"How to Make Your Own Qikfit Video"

Hello and welcome to QuickFit. My name is Lana and I want to thank you for becoming a member. Today we're going to teach you how to produce your very own QuickFit videos. We'll be covering production quality and format. So let's get started. When producing your QuickFit video, there are six crucial elements you must remember. One, location. Two, lighting. Three, framing. Four, audio, five format, and six audience. Find a spot that is nice and clean. Think of it as a blank canvas and make sure everything is out of the frame.
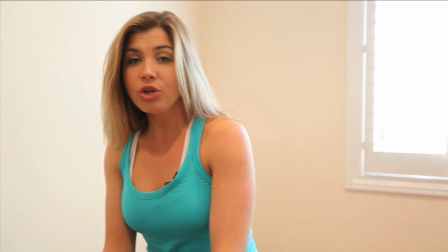Make sure there are no windows caught on camera. You can see how the windows affect the exposure of the camera.
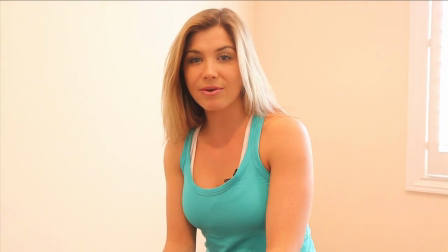Choose a bright spot whether indoors or outdoors. When it comes to framing,
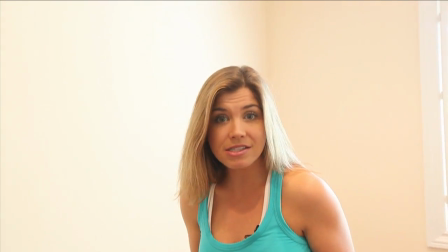make sure that you don't cut off your hands or your head or your feet that all
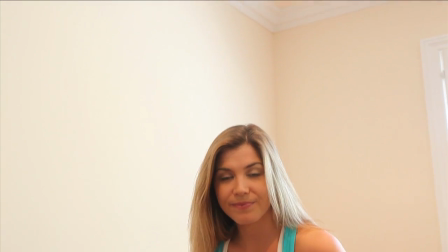actions are caught on camera always use a tripod or something steady handheld can be jarring and look very unprofessional when choosing your location make sure you find a quiet space the audio of your video will make or break it remember these things always face the camera when speaking and use a clear crisp loud voice if you're shooting indoors, turn off all appliances such as radios, television, fans, and air conditioners or anything that could disrupt the audio. And remember it is always better to be too loud versus too quiet.
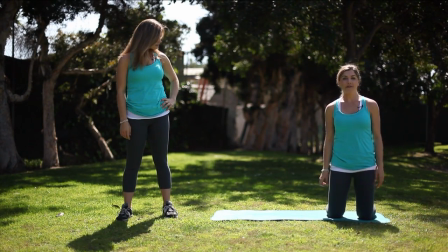The most important element of your quick fit video is the format. I'm going to demonstrate for you right now. It is crucial that every video follow this format. Before you begin your video, decide who your audience is. Is this a beginner, an intermediate, or an advanced user. Also, pick a strong name.
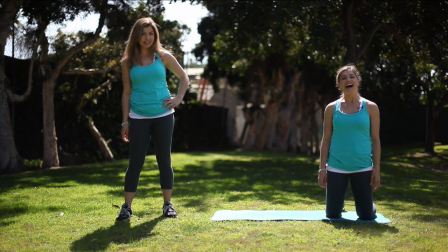Feel free to be creative. We want people to remember it.
Hi, my name is Lana and this is Lana's Hoverjacks.
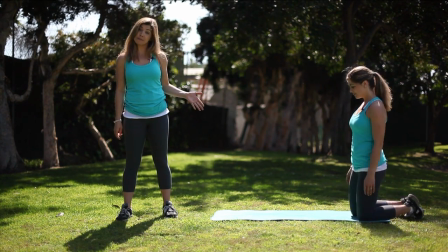Get into the position as you explain the position. Be very specific.
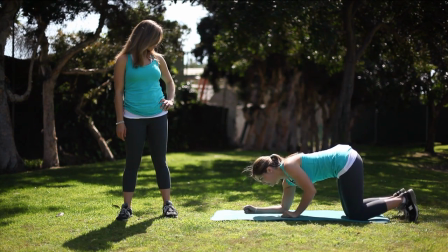You want to bring your forearms directly underneath your shoulders, tuck your toes and come into a plank position.
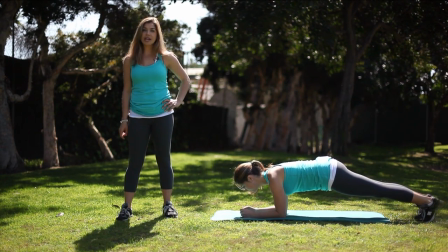Start demonstrating right away. Some things to talk about while demonstrating would be repetitions, variations, modifications and what parts of the body you're using.
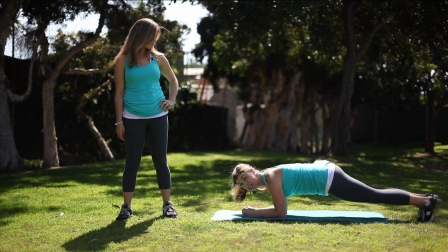So you want to bring your feet, keep your hips low and open your feet and close them. You open your feet nice and wide, keeping those hips nice and steady. Open and close. This is great for your core, your shoulders, and your legs. Try not to cheat and let your hips lift up.
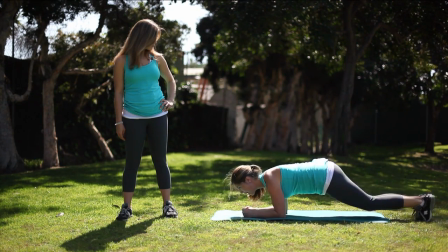And try not to let them sag really low. You want to start out for about 30 seconds for a beginner and add time as you advance. Now, if you have a bad back, this is not a good exercise for you.
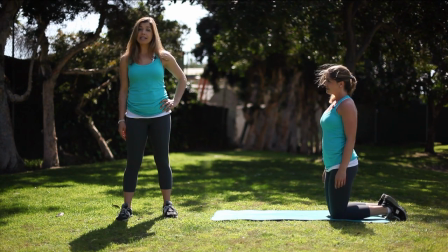Now give your video a strong ending. Some ideas would be, now you try, go for it, or it's your turn.
And that's Lana's Hoverjacks. Now you try.
If you follow this guide, your videos will pop out and look very professional. This is your opportunity to showcase your talent and build your own following online. Oh, and it's very important that your video be no more than 90 seconds, and try and keep it around 60 seconds. Show off your personality, and remember that less is more when producing these videos, and have fun. Now, go make some quick fit videos.